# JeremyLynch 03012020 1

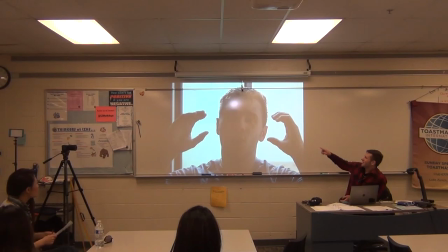249s
No, that's the right answer. Why can't you see this? It's way too dark. Right. So you guys, there's a lot of light, but it's behind me. I'm standing in front of a window, and you guys can't see my face. This is how not to shoot a video.
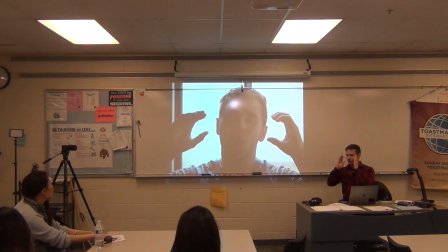268s
So a lot of times, people, when you're looking at somebody, you can see them, right? It doesn't matter if there's a window behind them. It doesn't matter if it's bright, if it's dark. Most of the times, we can see people because our eyes are very good at adjusting.
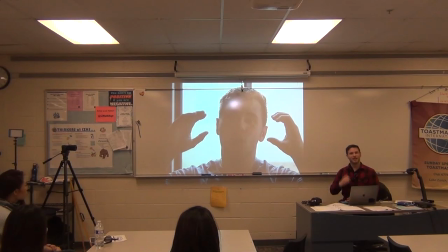288s
Cameras, not so much. So if I was standing in front of this window right now and you were looking at me, you'd be able to see my face.
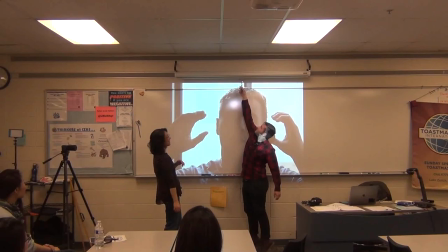296s
Camera cannot see my face because the background is so dark. Oh, hey, good idea.
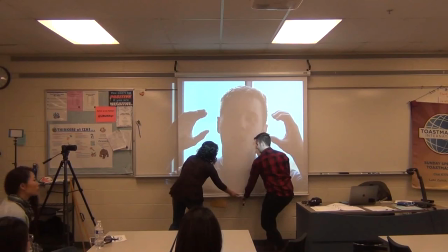304s
What kind of use is this? Ta-da! What was I going to say? There we go.
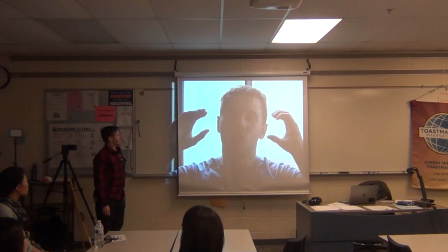312s
Is it okay if we turn off the lights for a minute? Yeah, just for a minute. I'm only going to show a couple of videos.
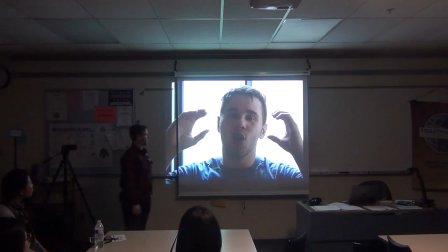319s
So yeah, even with the lights off, you still can't see me that well. It's pretty dark. And not only that, but the sound is really bad. I know you can't tell because the speakers are really small, but I'm going to try to play the sound again.
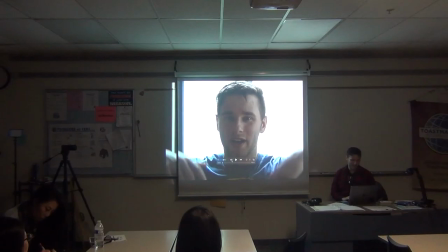336s
I shot this video yesterday and I was pretending to be a YouTuber, so forgive me if I sound a little silly.
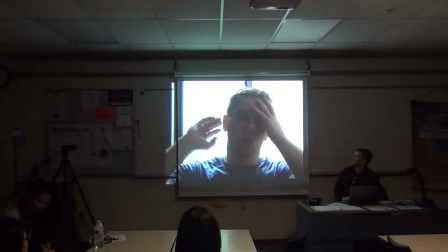342s What's up, everybody? Welcome to my YouTube channel.
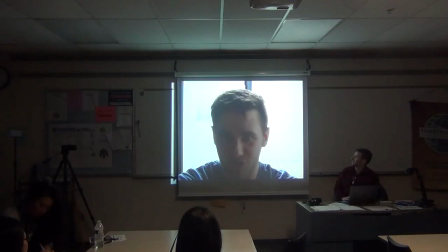346s Today we're going to talk about the most awesome topic ever, and that is how to make a YouTube video.
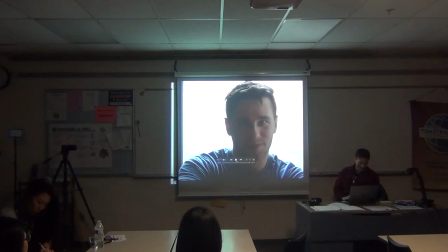353s Alright, before we dive into it, here's a word from our sponsor.
Don't judge me. So, in making this video, he shot no light on my face, too much light behind me, and because the speakers in this room are so small, you can't really tell, but there was a lot of noise in the background too. My brother was in the other room playing his bass guitar. Couldn't hear it here, that's okay, but if you were watching it on your computer, you'd probably be able to hear the noise in the background and things like that. So two things when you're shooting your video you want to make sure you get right are the video, what you see, the face, the light and the way it hits you and everything like that, and what you hear, the audio. So I'm going to talk a little bit more about that in a little bit. So you've got another video here. This video is, this one's a little bit better, but not a whole lot.
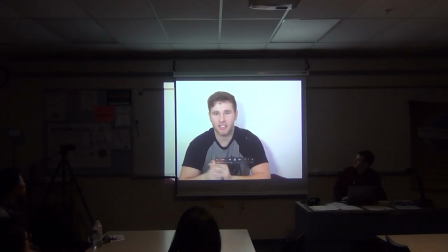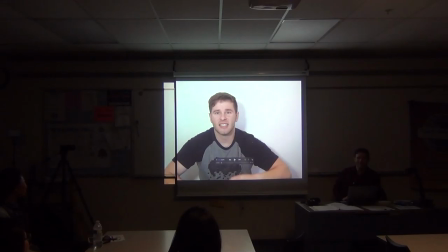428s
Not sure what's going on there. Technical difficulties, everyone. Okay, well, you guys don't have to hear what I say.
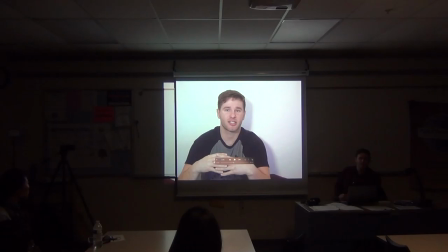442s
So this video, the lighting is a little bit better, but it's still not, the video itself isn't that great. Can anybody tell me why this video looks boring right now?
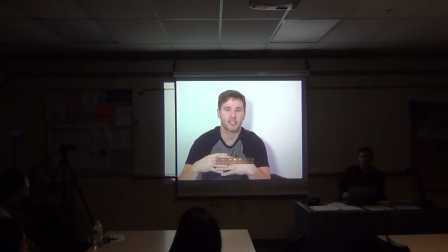458s
There's too much white space. Yeah. Okay. That's a good, very good answer. Anyone else? Why this video might look boring and uninteresting? There's nothing in the background.
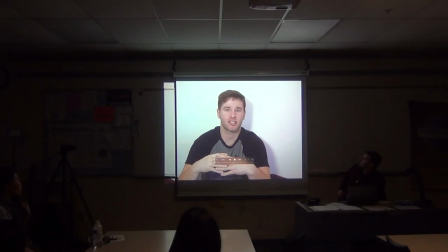478s
So I shot this with my back right up against a wall. And it just looks very plain. There's nothing really interesting about it. When you shoot video for YouTube, it always helps to have an interesting background. How many of you guys watch YouTube videos on a regular basis?